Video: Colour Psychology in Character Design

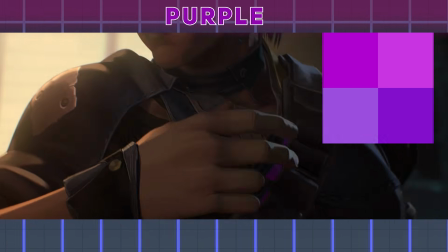[4:15]
Purple is seen in some harmless flowers, but quite a few poisonous flora and fauna. It's also linked with royalty and wealth.
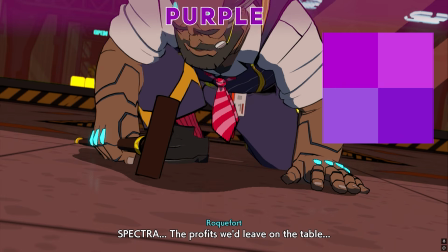[4:21] Spectra, the profits would leave on the table. The numbers are in, and you are out.
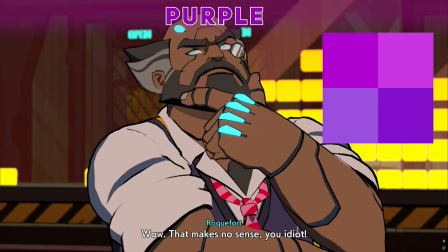[4:29] Well, that makes no sense, you idiot.
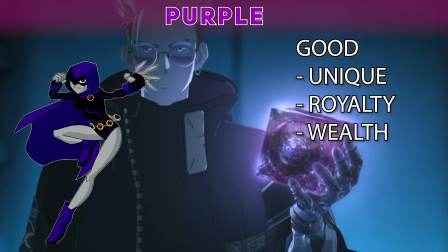[4:32]
The good with purple is that it's seen as unique, royal, one of a kind, and a signifier of wealth and status.
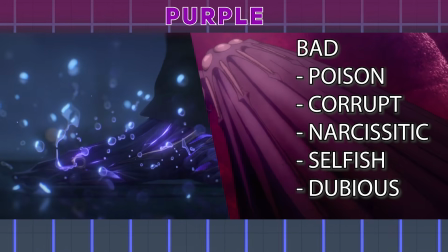[4:41]
The bad with purple is that it's poisonous, greedy, and morally corrupt or dubious.
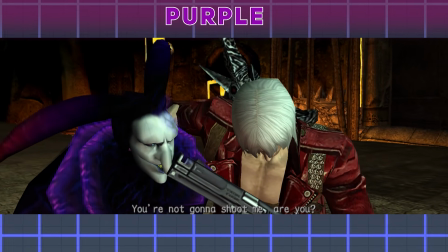[4:47] Oh, you're not going to shoot me, are you? If you do, I'll die.
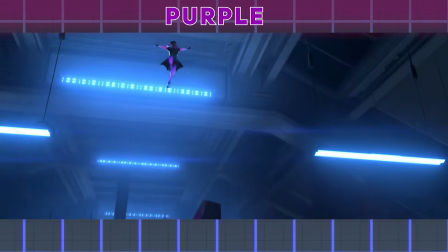[4:53] You know?
So purple is used in characters that are meant to stand out quite a bit,
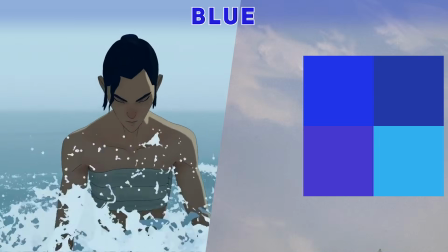[4:58]
for better or for worse. Blue is seen in some pretty major and unchanging aspects of the world, like water and the sky.
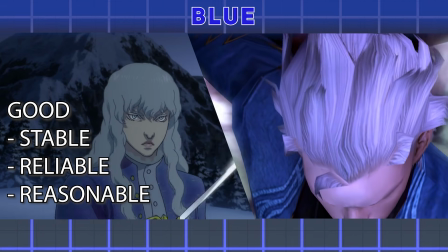[5:04]
The good with blue is that it's seen as stable, reliable, and likely to be reasonable or logical when talked to or argued with.
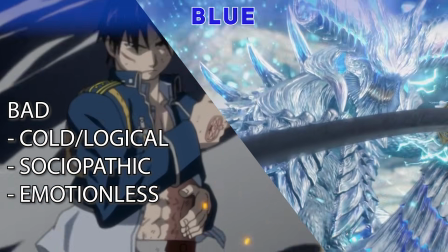[5:11]
The bad with blue is that it's associated with being cold, emotionally detached, sociopathic, and logical to a fault.
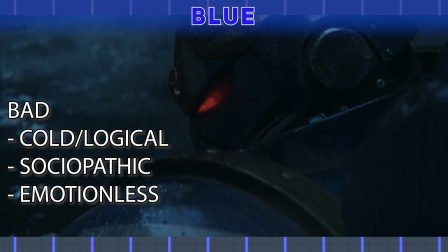[5:19]
Blue is given to lots of characters that are usually stable, but sometimes emotionally unreactive or distant.
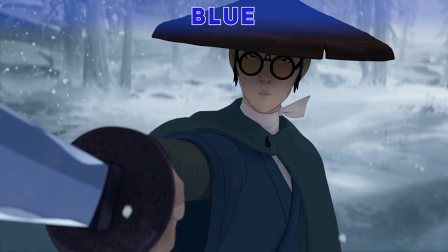[5:24] If I see you again, I will kill you and never think of you again.
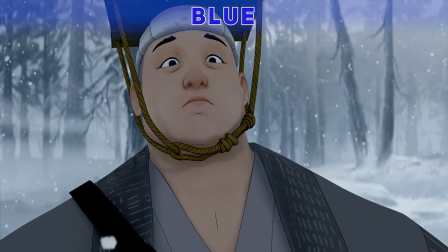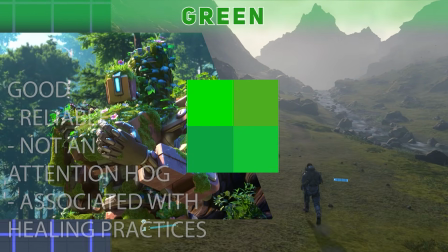[5:37]
Green is seen all throughout nature, I think that goes without saying. Green is seen as reliable and sometimes socially meek, unlikely to take the limelight.
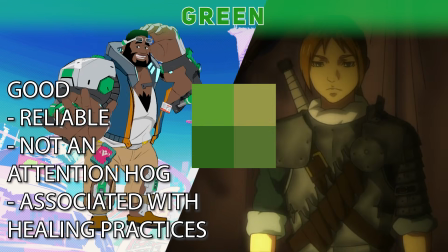[5:43]
Depending on the hue and saturation, it can be seen as quite militaristic, but nonetheless reliable.
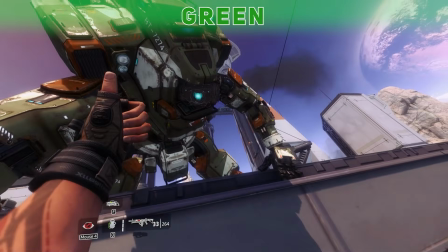[5:52] Got you.
Not a boisterous character, but a super dependable one.
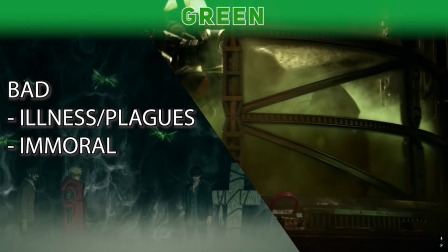[6:00]
The bad of green, depending on where it's used on a character, as well as the hue and saturation, can represent sickness and illness.
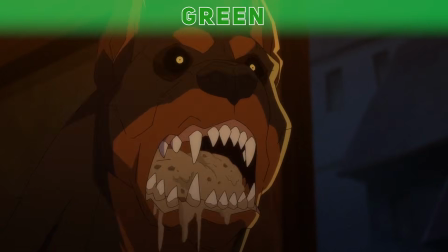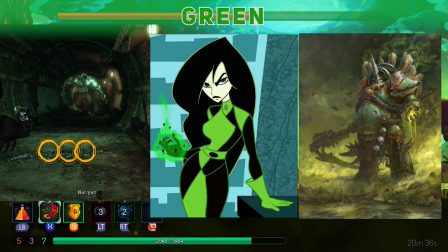[6:12]
It can be plague-like. It can also be interpreted as morally corrupt. As someone's health decays, so do their standards.
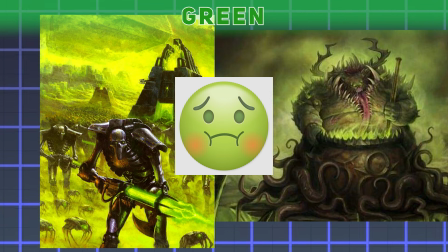[6:18]
That's why the sick emoji has a green face rather than any other color.
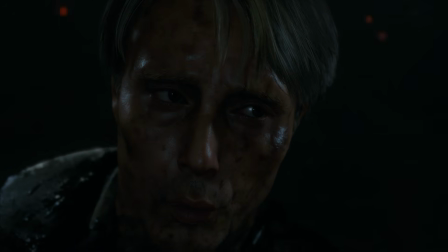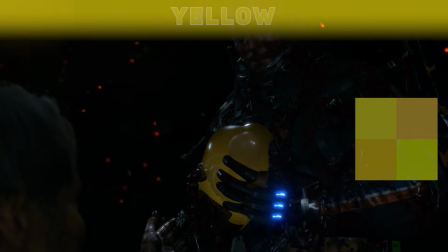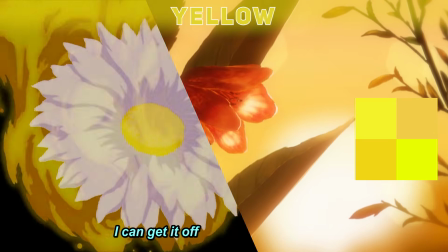[6:33]
Yellow is seen in the sun and many different flowers, especially daisies and sunflowers. The good of yellow is that it's youthful, full of life and energy.
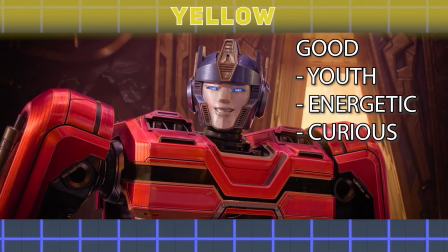[6:41] Orion, look! I have knife hands! I can see that. I'm gonna cut these guys, watch!
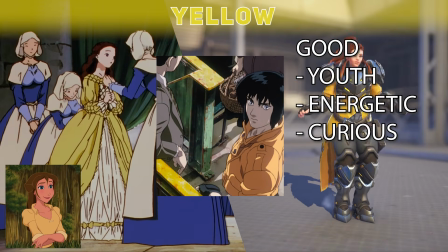[6:47] Come here!
And curious, which ties back to being young.
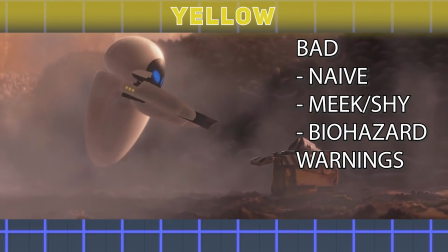[6:50]
The bad of yellow is that it's naive, dependent on others, meek, and can look biohazardous depending on the overall character design.
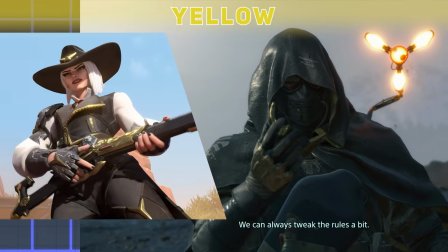[6:58]
If you use yellow as a trim and change it to look more metallic, it quickly comes across as gold-like,
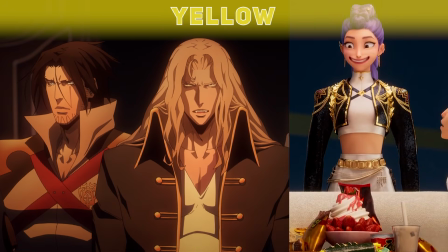[7:03]
so it can tie a character to wealth and royalty, which have their own connotations associated with them.
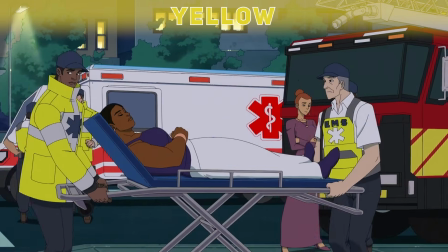[7:08]
Another thing with yellow is that it is also somewhat seen on EMT or emergency service vehicles,
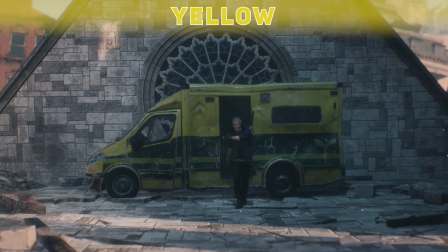[7:14]
as it's so bright it can be reflective and it really catches your attention.
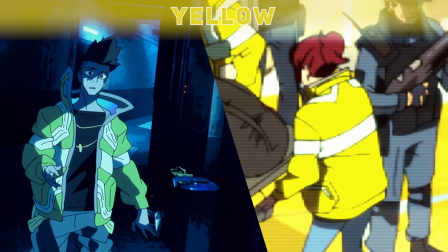[7:17]
So for a character like David from Cyberpunk Edgerunners, the yellow both ties him back to his mother's jacket being an EMT,
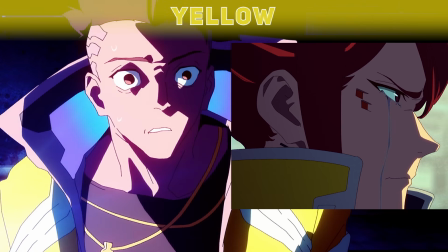[7:24]
as well as him being really young and a bit naive when it comes to the way he's treating life.
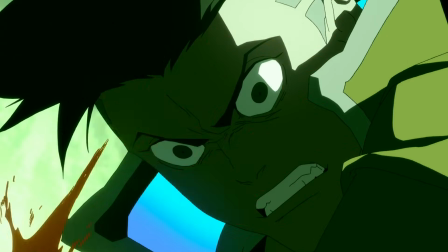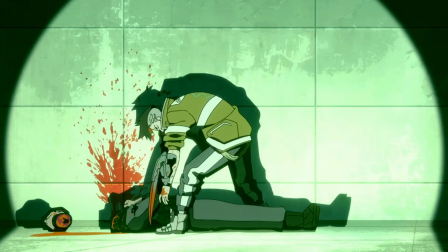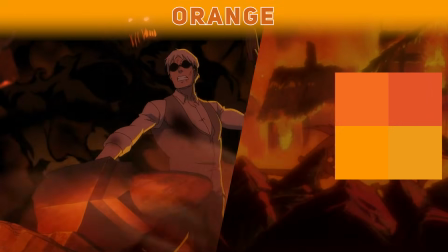[7:39]
Orange. Orange is seen in fire.
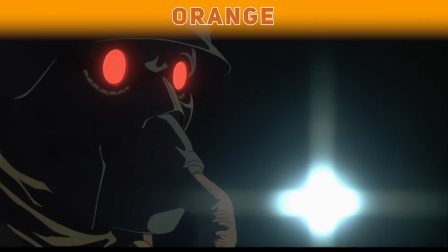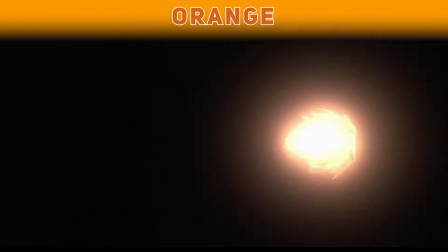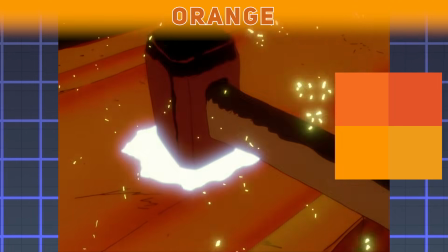[7:55]
Hot metal, usually during forging or smithing, the changing leaves during fall, and sometimes in construction equipment.
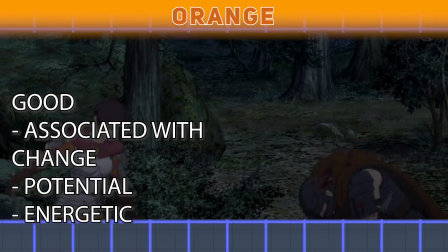[8:04]
The good of orange is that it's associated with change, a change of character, an environment, and someone of higher energy.
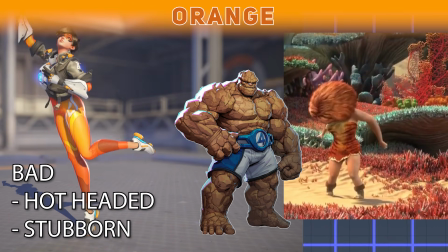[8:11]
The bad of orange is that it can be too energetic and unstable. Someone may come off as hot-headed, stubborn, or headstrong, rushing in without a lot of forethought.